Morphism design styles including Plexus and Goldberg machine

Hello, today we'll talk about aesthetic styles in motion design that focus on the essence of movement, shape, dynamics in the frame. Let's start with the fundamental concepts of animation known as Walt Disney's 12 principles. And let's bring a video example closer to one of them. The first principle, squash and stretch, changing the shape of an object when it moves.
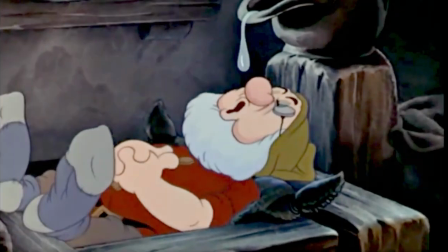0:37 This technique softens the animation, helping to create a sense of elasticity.
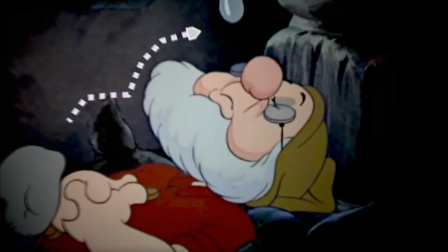0:42 The second principle,
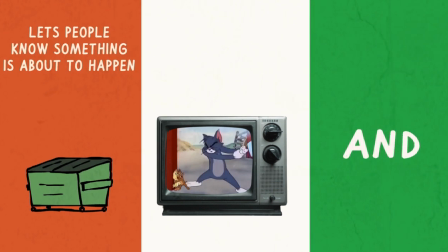0:44 anticipation, the presence of a preparatory movement before the main movement, such as a character's readiness to jump.
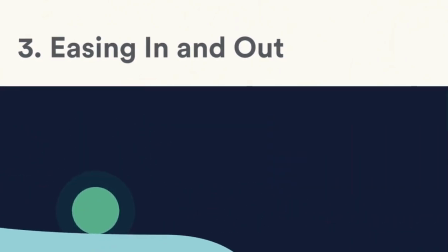0:51 The principle of easing, the duration of softening or accelerating the movement of an object at the beginning and end of animation, making the movement more natural.
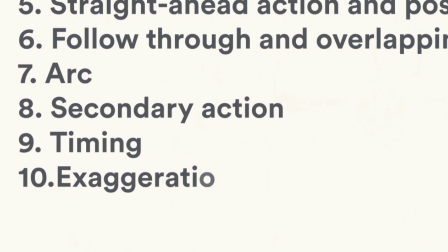1:00 There are also arc movements, exaggerations, and many other principles of Walt and Disney that you can study in detail on your own. Current trends in animation and motion are often set by technology companies like Microsoft, Google, Apple.
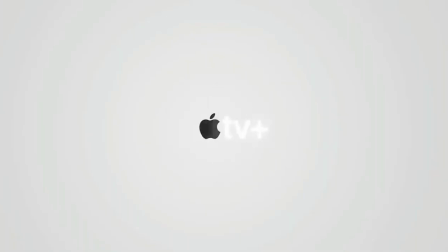1:15 New product presentations are usually accompanied by an innovation in the physics of falling,
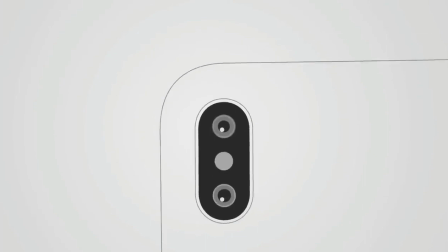1:21 combining different forms of spaces, texture, and movement in the frame. One of the basic exercises for animators is the concept of bouncing balls. It's a simple but effective way to demonstrate motion techniques and timing. Understand the basic principles.
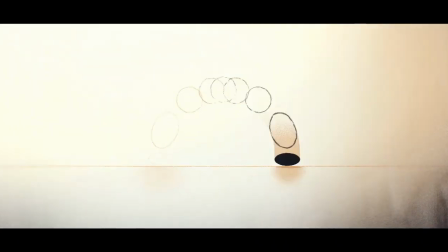1:36 Compression, stretching, anticipation of demonstrating principles of physics, time, and motion, including all rules of Walt Disney.
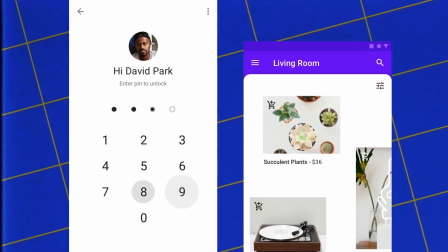1:44 For web interfaces, Google has mandated properties from the Google Material Design Guidelines,
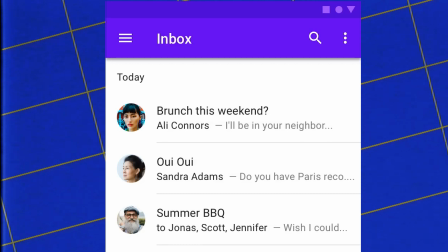1:50 but it can also be applied in regular commercial animation.
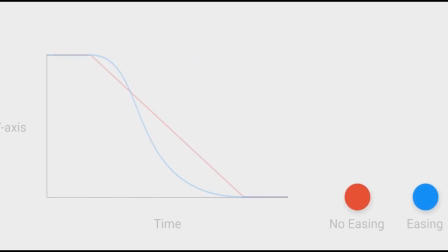1:54 For instance, the organic speed from point A to point B should have smooth braking with a long tail at 80%.
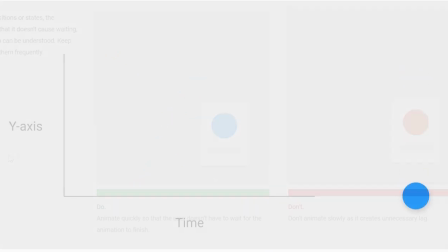2:02 If desired, the value can be reduced to 70%. Different animations can have different speeds depending on their functions.
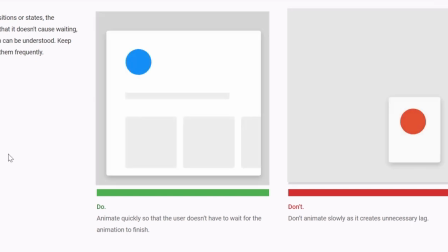2:09 For example, the animation of transitioning between screens can be slower than the animation of pressing a button.
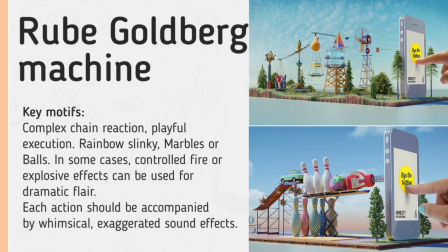2:17 A Rube Goldberg machine is a device that accomplishes a very simple task in an extremely complicated way,
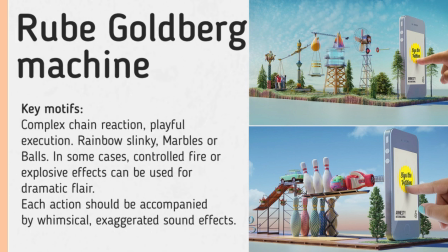2:24 through a long sequence of domino-like interactions. This corresponds with the modern human experience, as our lives have become more complex and interconnected thanks to technology, systems, and networks.
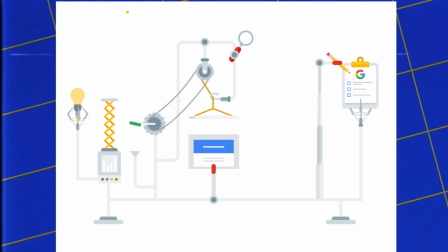2:36 Rube Goldberg machines are most commonly found in advertisements to describe the cause and effect relationships of processes or a complex production mechanism.
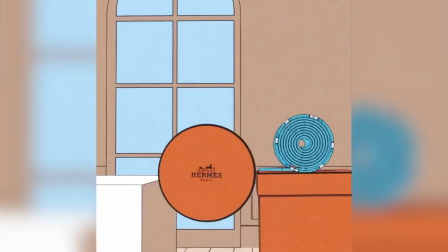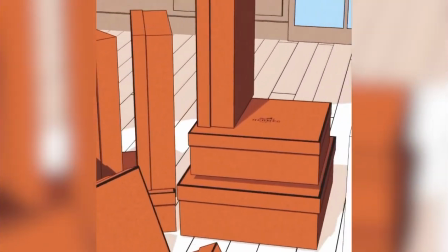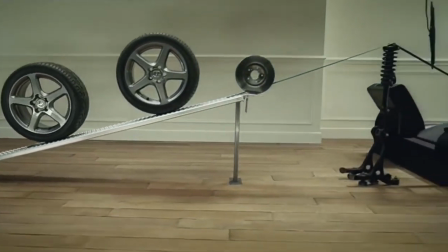2:55 Honda's advertisement shows a complex chain reaction of car parts, ultimately leading to the start of a Honda Accord.
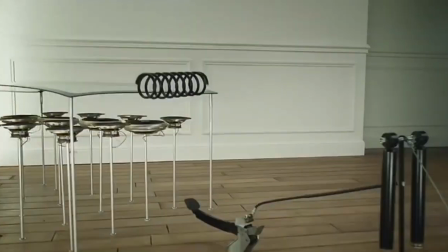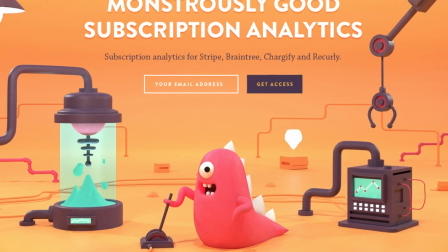3:11 Advertising of an analytical online service.
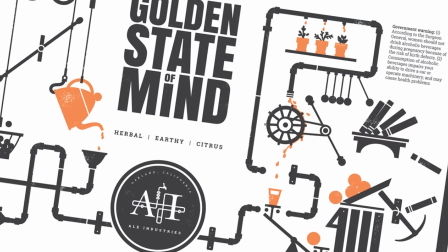3:14 The identity of cold tea, based on the illusion of the brewing process like a Rube Goldberg machine.
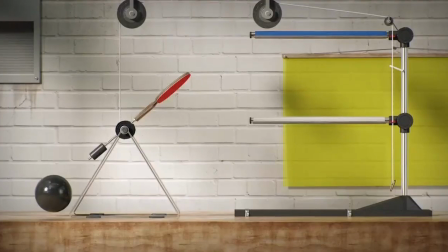3:20 The brand identity of the American popular science TV show Brain Games is dedicated to cognitive science,
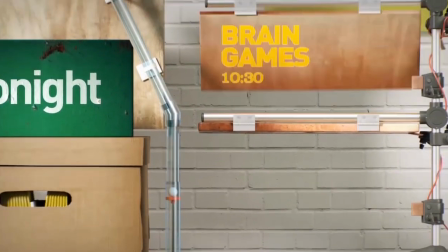3:26 where the main focus is on illusions, psychological experiments, and counterintuitive thinking.
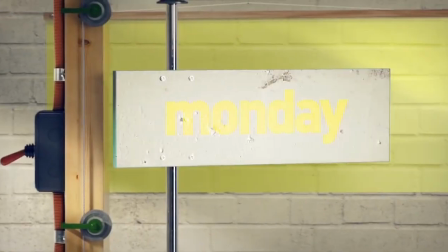3:32 Not just the titles, but also the hovers, subtitles, banners, and other graphic elements in the show releases are styled after Rube Goldberg's machine.
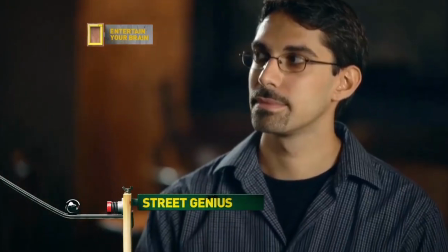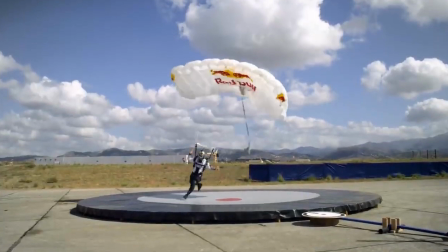3:49 Goldberg machines are also presented in commercial offline performances.
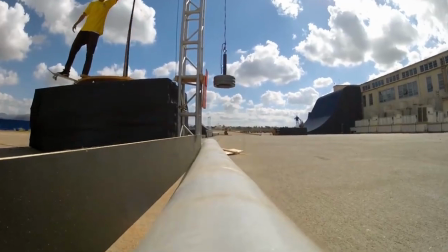3:53 Red Bull, for instance, through a lengthy promo video, showcases numerous extreme athletes demonstrating what happens when physics becomes tangible.
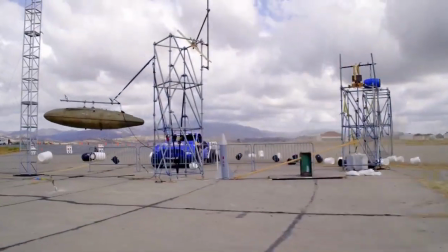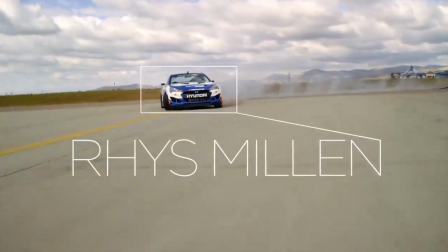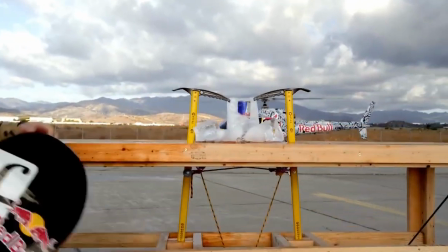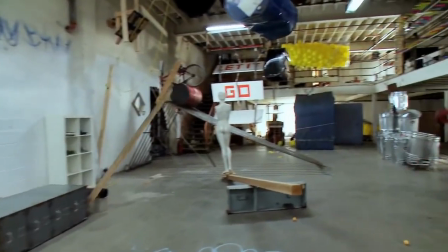4:18 It's impossible not to mention the most striking examples of live installation in the Okogo music video.